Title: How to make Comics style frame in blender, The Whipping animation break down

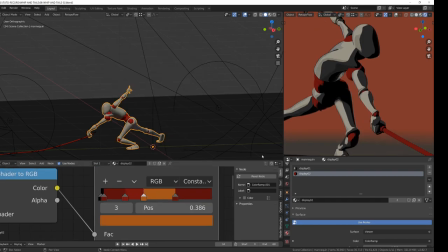Note that I keep a black color near the bright color so that it creates some kind of natural outline.
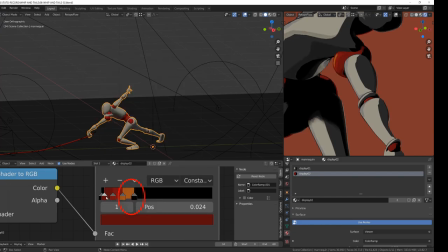From there, I'm starting burning depth into the scene.
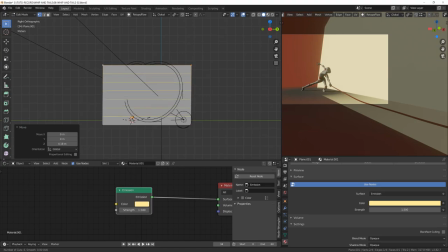So I've mainly been using simple planes that I've cut using the knife tool or using simple bevels.
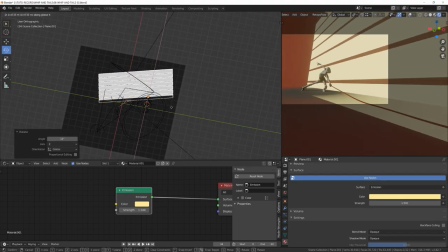What I like about those simple splanes is that they are already UV unwrapped and it's really easy to play with the UV coordinates.
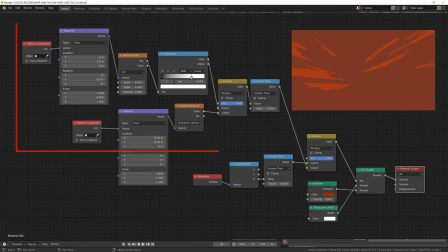I've mixed a simple gradient texture with a noise texture to get those kind of tears apart clouds. I've then mixed it with a position node to make sure that they don't clip with the ground.
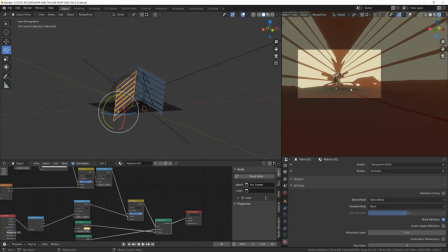So anything with a value on the Z axis under zero was getting transparent.
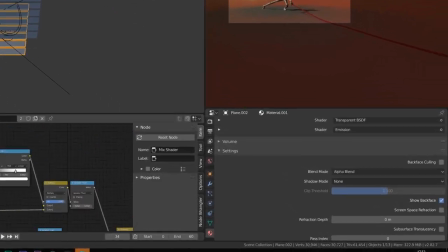All the shaders but the character I'm using alpha blend as a mode here so that I can mix emission with transparency.
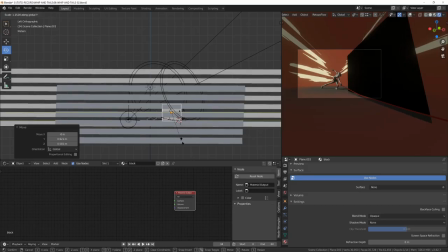There is no diffuse or stuff like this. Then I've started adding a few black lines.
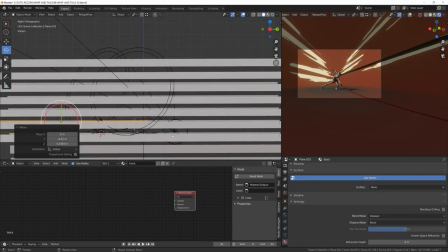So I'm still using planes. I'm scaling them in object mode so that it's easy for me to rotate them by keeping their local coordinate.
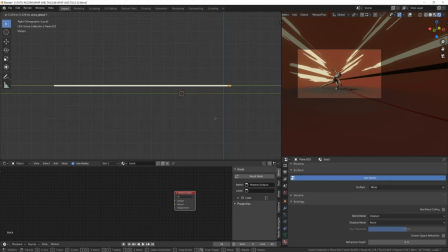The plan is to mix orangey reddish colors,
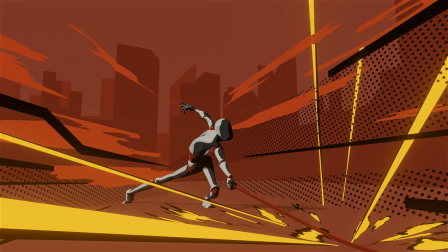very bright and intense and saturated with black lines to bring depth and dynamism to the picture.
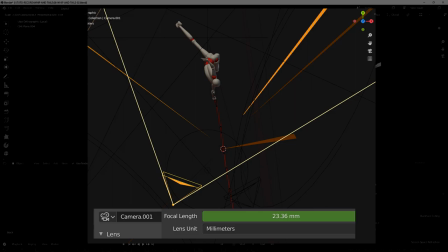I'm also using a very short focal length for that I got a wide angle.
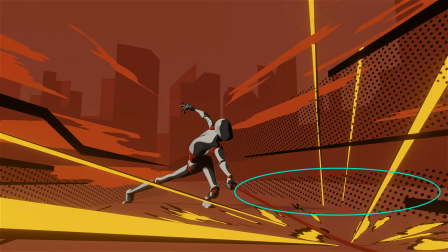To make the dot pattern, I've been on Google and I've typed dot pattern,
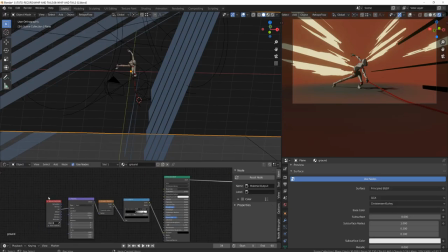if that makes sense, because I wanted to replace the shadow casted by the character by a dot pattern shadow.
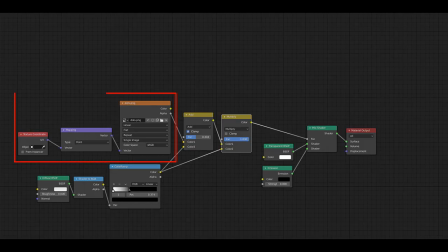So I've used the dot pattern I find on Google and imported it in my node.
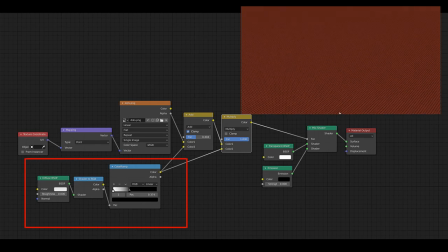I've also used the shader to RGB node to isolate the shadow of the character so
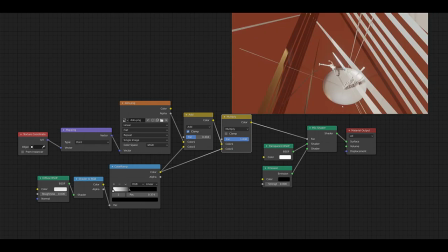that the dot pattern only appears here and it mixes a black emission shader with a transparent shader.
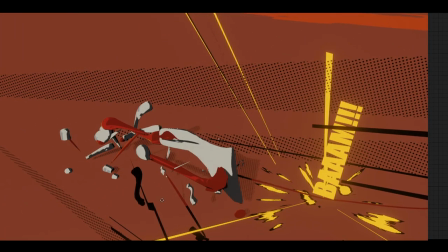Since the shadow is used as a mask, if I remove everything, you can see the pattern on the whole surface.
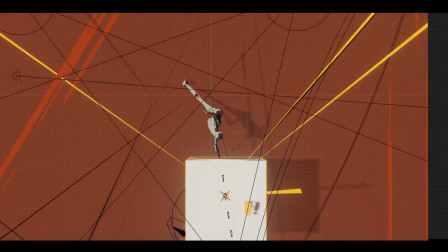And when I add an object that casts shadows, you can see that the shadows become this pattern.
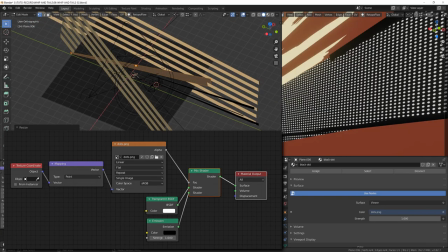I've then added a few planes still playing with the perspective using this dot pattern mixed with transparency.
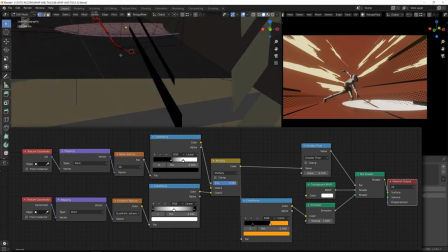To make the impact on the ground, I've made some kind of ball shape using an hemisphere and cutting it into half.
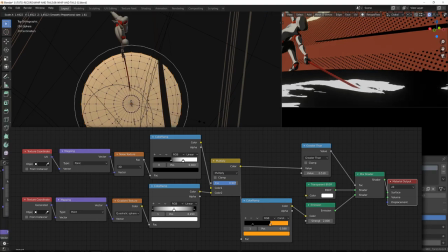And then I've mixed up a gradient texture with a simple noise texture.
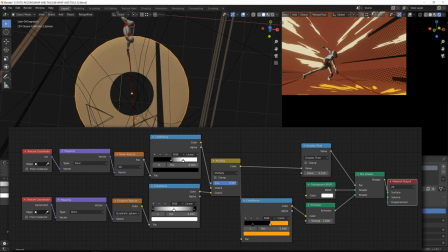Using the greater than function allow me to get a nice and sharp cuts around my smears.
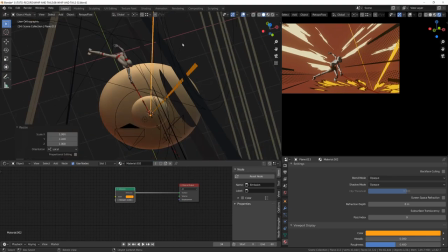Then I've added a couple of plane to increase the impact sensation.
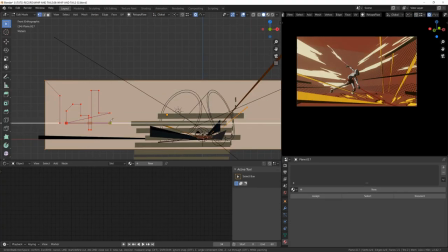Then I've cut a few buildings silhouette on simple plane and added to them a simple emission
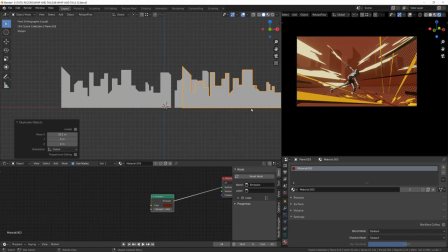shader that I've color graded so that it fit some atmospheric perspective in the scene.
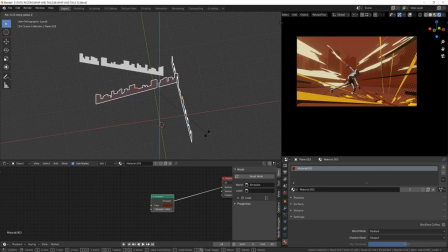I've also changed the color of the cloud because there were two brights
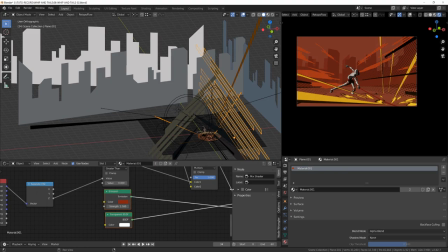and I've also added a few black speed lines sort of things.
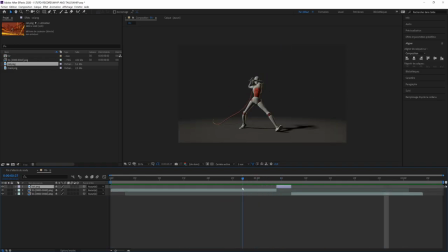Then I've imported the world sequence in After Effects and I've made our special frame to last for five or six frames.
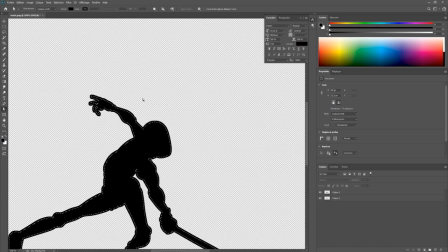Then in Photoshop, I've created a bold contour on my character to make it pop out of the frame.
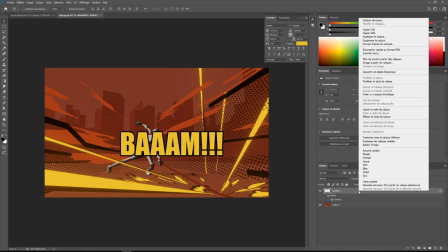I've also created the text layer in Photoshop. I could have done it in After Effects, but I'm used to work in Photoshop, so.
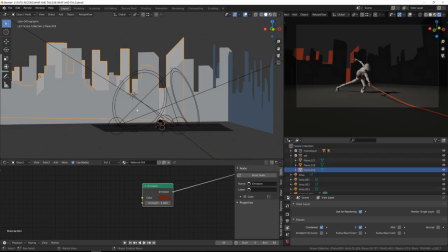Then I felt that the other sequence wasn't looking that good, so I've added the background into it and re-rendered.
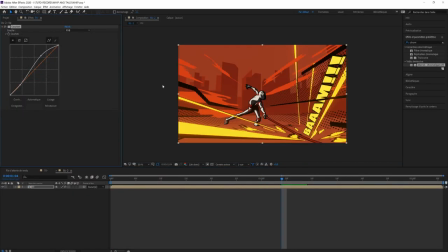Then I've played with the contrast and luminosity of the frame by playing with curves.
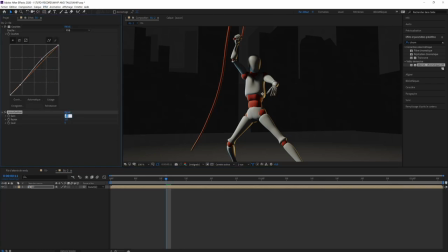I've also added a vignette effect that I have excluded by animating it from our comics picture.